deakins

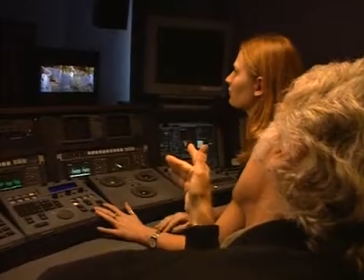He can take someone's face and change the color of the face. He can take a shirt and change the color of the shirt.
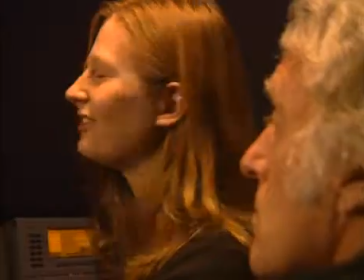He can really go in and adjust very carefully the elements in the image.
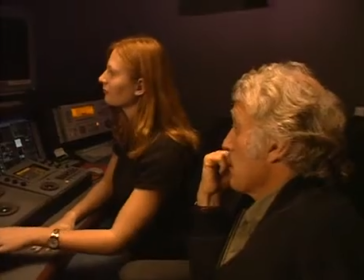The final image seems a little bit yellow, doesn't it? Probably those trees were a little bit more brown on, doesn't it? Once that's been done, then we take it into a computer workstation and we do all the fades and dissolves.
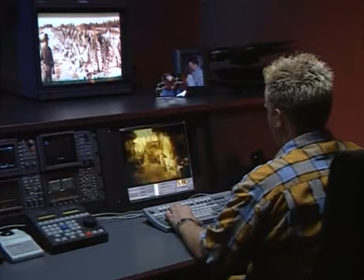So when the picture fades to black, we do that digitally. If you dissolve from one scene to another, we do all that digitally.
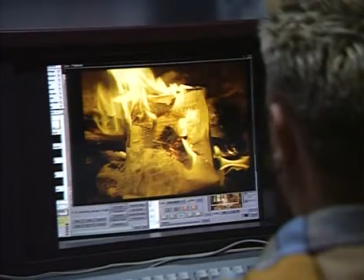Once the whole film has been assembled on the digital workstation, then we record it back out to film again using a laser film recorder.
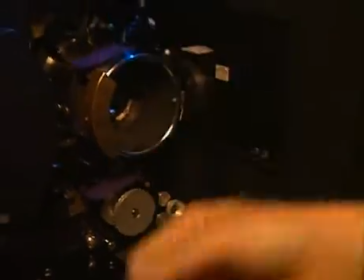And that's where we merge in with the traditional process again.
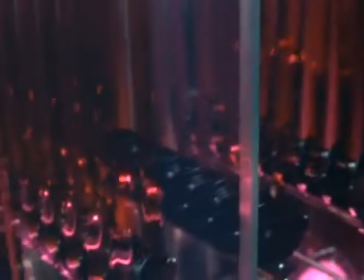The film goes to the lab, it's developed, a print is made, the cinematographer looks at the print,
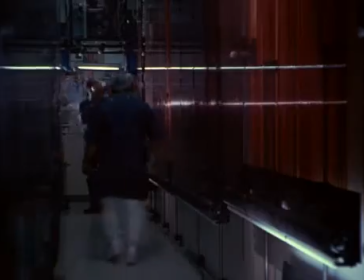decides that he likes it, and then multiple prints are made which go to the movie theatres. Now, if we were doing this film and it had to be done chemically, we wouldn't have got nearly the look we've got.
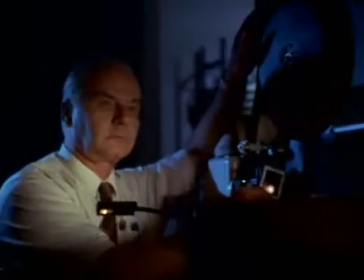We would have had to, filter the original negative. We would have gone through a whole series.
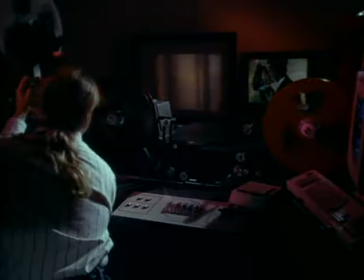I would have probably ended up flashing, developing the picture, shooting with a sepia filter on the camera, all these sort of things. But because we knew we were going to come into Digital Suite, we actually shot a very clean negative.
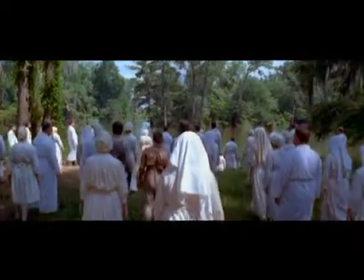And of course the joke is that Joel and Ethan never want to see the film printed in colour from the original negative,
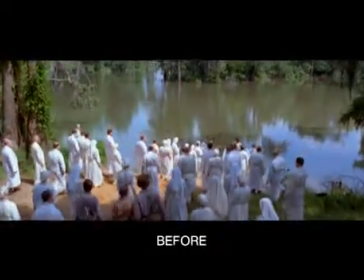because they saw one shot and they were just like so appalled, because it's just the antithesis of what we were wanting to achieve.
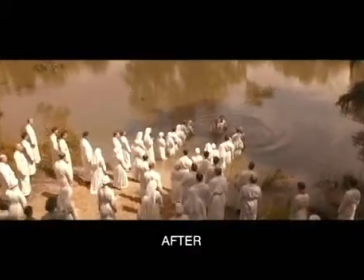But in order to have the control digitally,
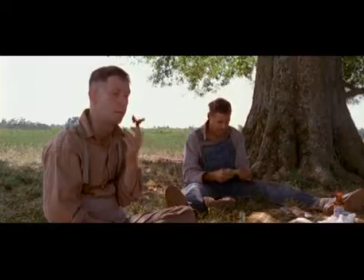you wanted those saturated colours so you could actually select them later on as a digital image. I think it's quite likely that familiarity with this process would change the way a film gets made.
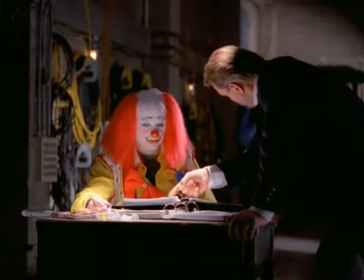For instance, we have a process that we use where we can key off a particular color.
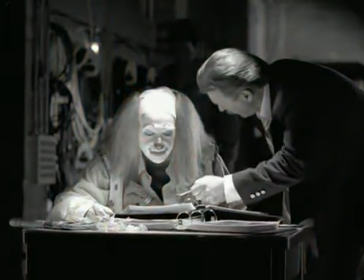We can eliminate all the colors around it and only bring that one color back. What this shot is an example of just how powerful the tools we have in here.
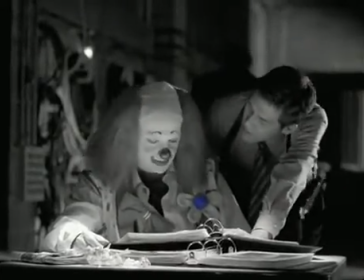As you can tell, we've taken out all the color in the background and we've just left the blue of the flower that the clown's wearing in his lapel. These types of variations of color and creating of imagery has been known for years. It's just now there's freedom to use it at the film level. The siren scene, it worked best in a way.
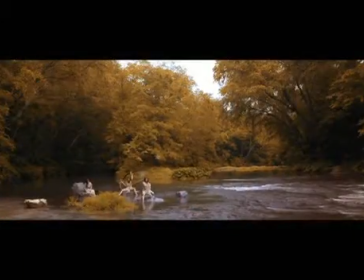The siren scene has two sections. It's where they meet the sirens and when then George and Tim, their characters, wake up
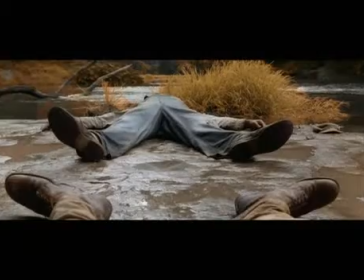later on, having slept off the hangover, and they see John Turturro's character's clothes sitting there, and John's nowhere to be found,
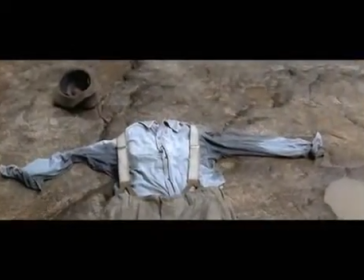right?
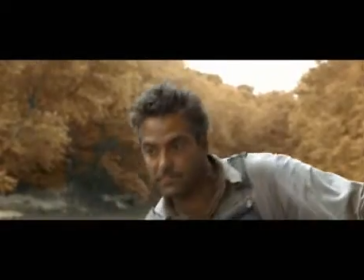And so that whole second part, when the sirens and John Turturro disappeared, it's got a slightly different look than the first part.
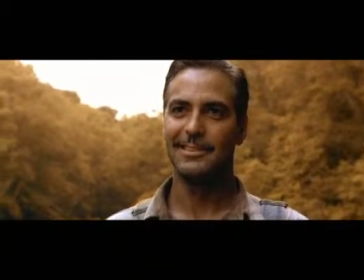And the first part, we went for a kind of quite a saturated sort of look,
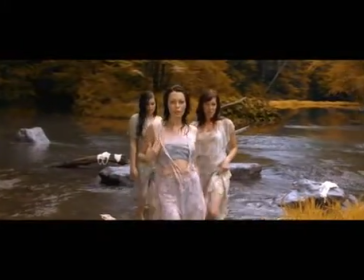with separating the green of the trees and making it a very kind of rich golden colour. The chain gang scene at the beginning and the end, that's again something
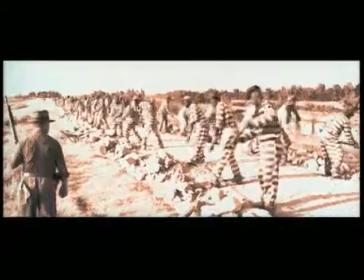the guys said they wanted to basically start with a black and white image and gradually go into a colour film.
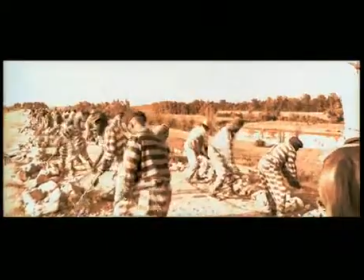This is one of the ideas from very early on. We thought, well, let's just go from a fairly pastel black and white and gradually bring the colour in on that scene. There are so many tools now, so many ways that they can vary the color.
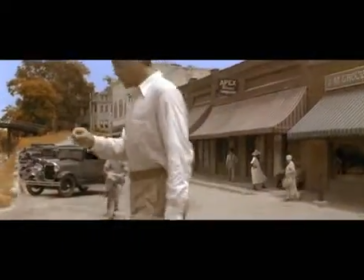For instance, the very last scene in the movie, as George Clooney is walking with Holly Hunter
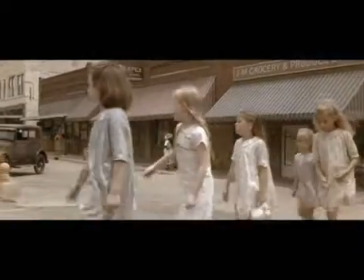and walking with the children in tow, I believe the color in the movie became a character.
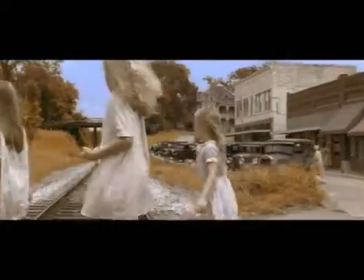I believe it washes over the audience as you view it as a character.
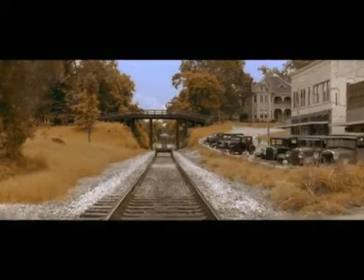It lets you feel the period of time. It lets you feel the heat in the air.
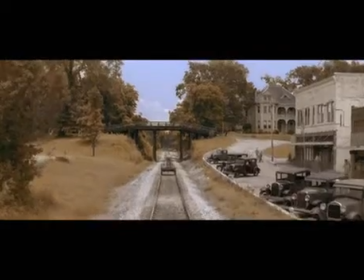It lets you feel the sweat on their body.
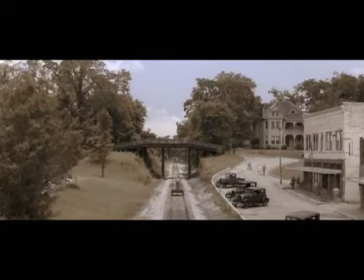And that is something that the filmmaker could not capture in camera and could only use digital technology to let them capture that.